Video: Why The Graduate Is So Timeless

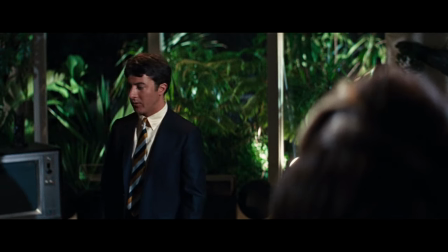Nichols always made sure to dress Mrs. Robinson in animal prints and intentionally decorated the Robinson's living room to reflect that of a jungle.
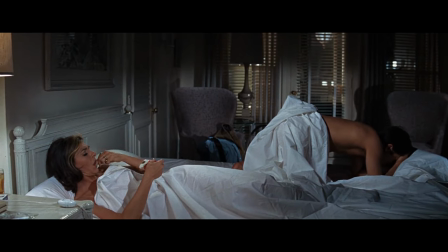But once Benjamin prods her into revealing that her marriage was a result of getting pregnant and dropping out of art school, Mrs. Robinson's character comes alive emotionally speaking.
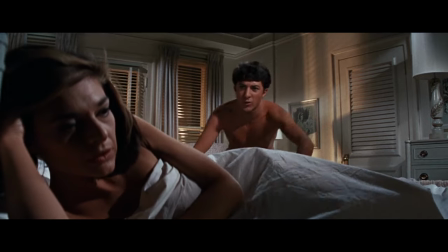She demands that Benjamin doesn't talk to or see her daughter in any circumstance.
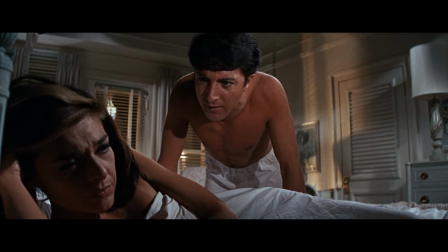Now Ben assumes this is because she thinks he isn't good enough for Elaine and proceeds to Lodge insults at her.
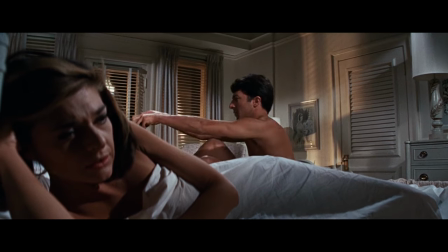I'm not proud that I spend my time with a broken-down alcoholic.
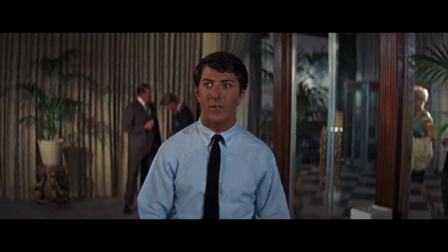And his sudden shift towards bitterness is kind of jarring considering Ben has been a bit of a blank canvas so far.
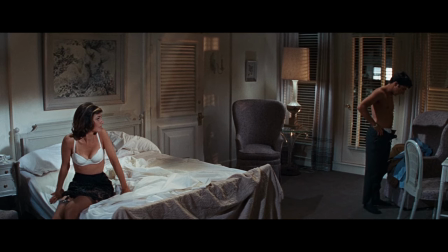And I think Nichols does this purposefully to show both the uglier side of Ben's immaturity and posit
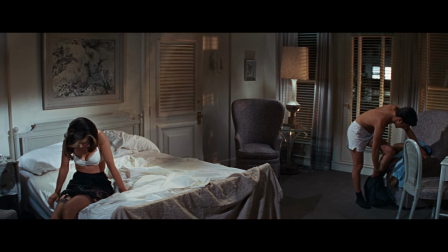the idea that perhaps Mrs. Robinson is ultimately the more tragic and sympathetic character in the film,
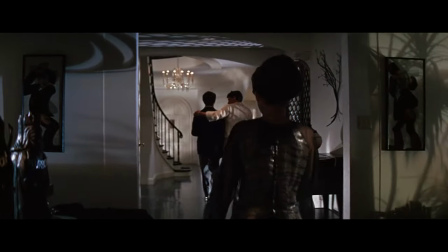not Ben. The film doesn't even give Mrs. Robinson a first name. Her identity is anchored to being a wife.
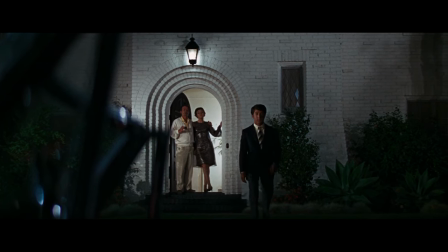She gave up her life of individuality and passions for a life of security and wealth, and that's something that she'll never forgive herself for.
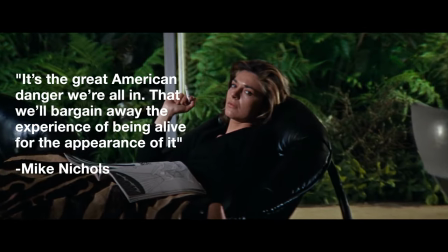As Nichols puts it here, it's the great American danger we're all in that will bargain away the experience of being alive for the appearance of it.
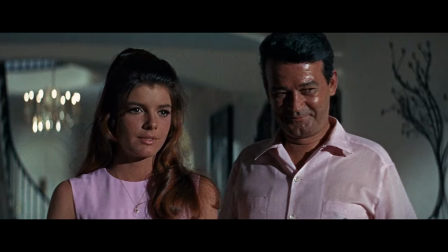To put it simply, Mrs. Robinson's affair with Benjamin is an expression of her shame and self-loathing, and she doesn't want that introduced to her daughter.
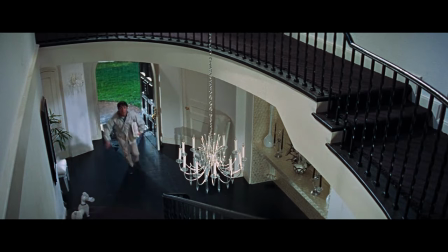Now, following this, Ben has a distinct shift in character.
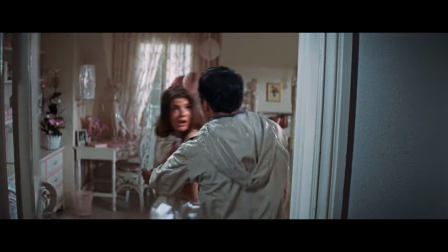He's brash and impulsive to the point where he exposes the affair in an effort to be transparent and put the past behind him.
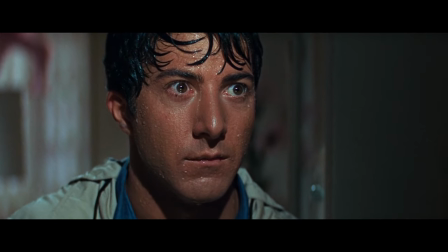But Mrs. Robinson's indignation wins in the end.
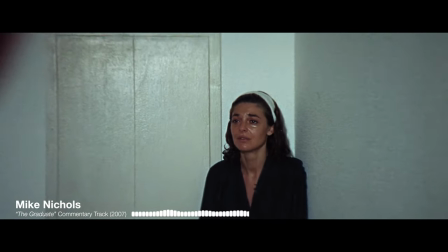In the Criterion commentary on the film, Mike Nichols explains the more a character risks, the more we become them or want to become them.
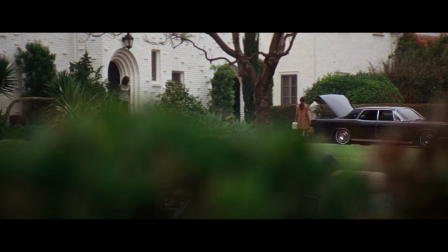And both of these people risk everything. And I think this accurately informs how audiences view Ben in the third act.
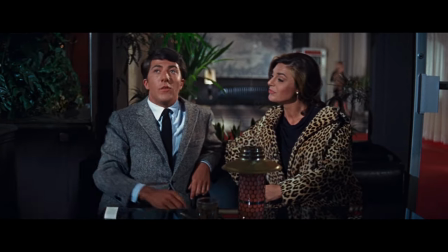His character so far has been endearing and clumsy and kind of charming,
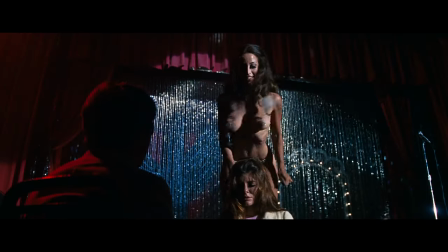but as his actions become more uninhibited and daring, it creates sort of an unsettling viewing experience.
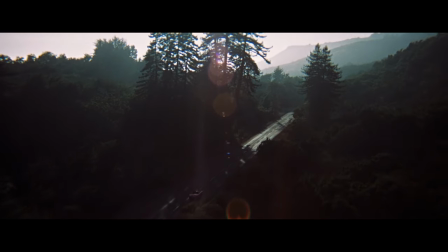For me, at least. Now, the third act of the film is mostly driven by the music of Simon and Garfunkel.
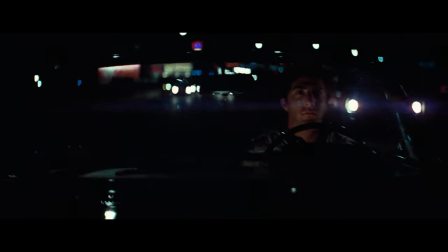Nichols wanted to stray away from a traditional score and instead use contemporary music that less aligned with the on-screen actions, but established a certain mood.
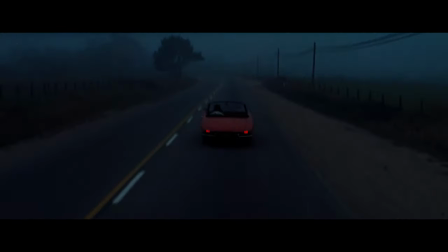And by this third act, the music begins to leap out at the audience a bit more. And I want to indulge on Scarborough Fair for a second.
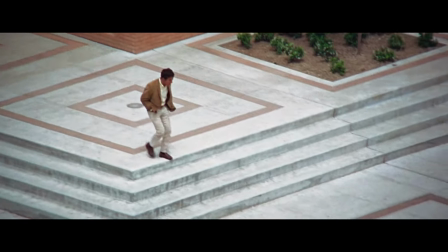The song is used as a musical cue for Ben's clumsy attempts to get Elaine back.
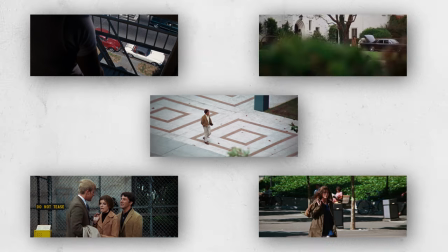It's played five times in the third act of the film.
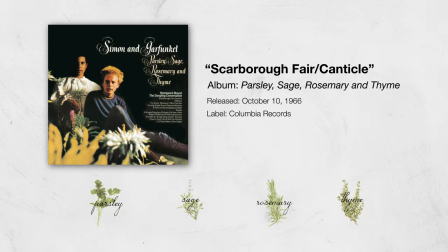And it's been said that the four herbs sung by Paul Simon in this tune were used in medieval eras to concoct a love potion.
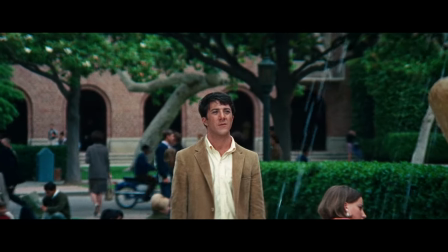Now, I don't know about all that, but with this in mind, the song operates less as a function of score,
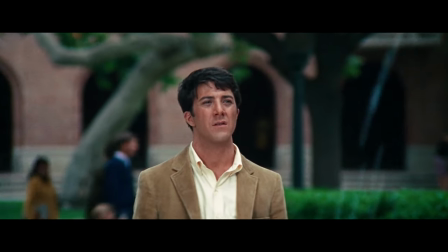but rather a hypnotic dip into Ben's state of mind when chasing a lane.
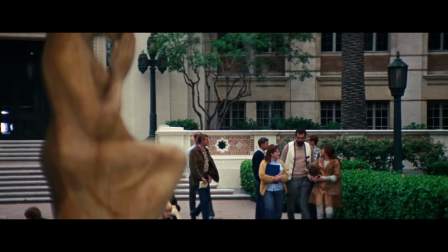The result is sort of an idyllic feeling that distracts from how unsettling his behavior is.
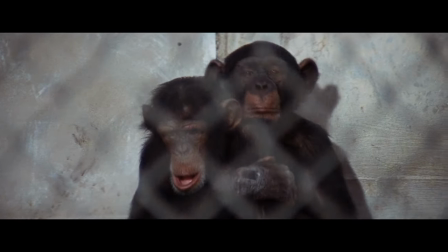But with each use of the song, its cerebral quality begins to fade to the point where its sentimentality becomes weaponized.
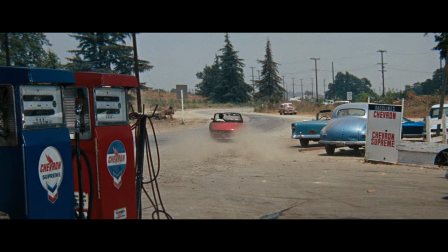But this brings me to my larger point. To ever look at this film as glorifying youthful spontaneity is to miss the point entirely.
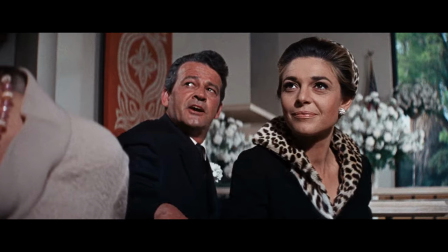But what's brilliant is how Nichols enables both of these perspectives. Adults can look at the film and scoff at the naivete of Ben's youthful exuberance,
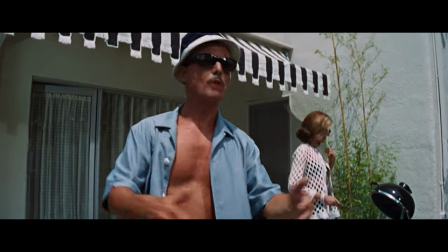and younger audiences cringe and laugh at the adult's traditionalist demeanor.
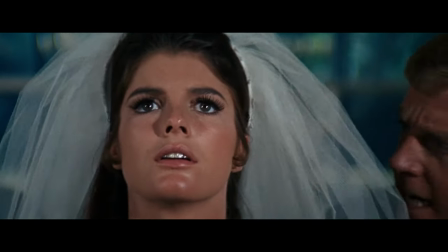But to look at any character in this film cynically is to kind of take the bait, so to speak.
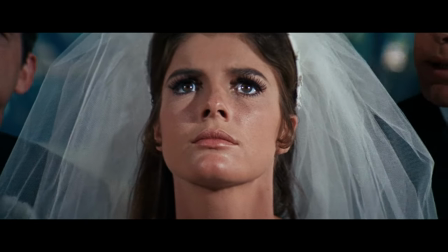Great films don't take sides, and Mike Nichols didn't aim to here either. He's not pointing at Ben or the adults and saying one of them is right and the other is wrong.
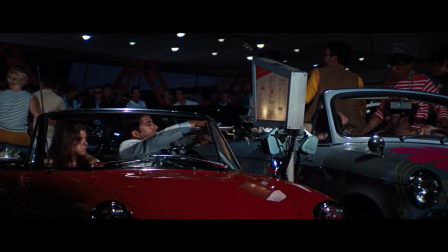Nichols was doing a showcase on what was going on in the culture at this time through a satirical lens.
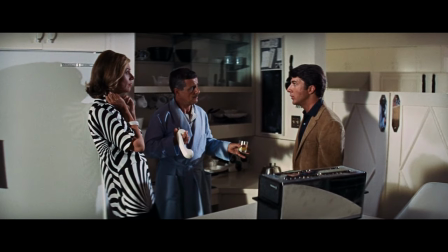The Graduate is timeless because of its ability to capture the perpetual struggle between young and older generations.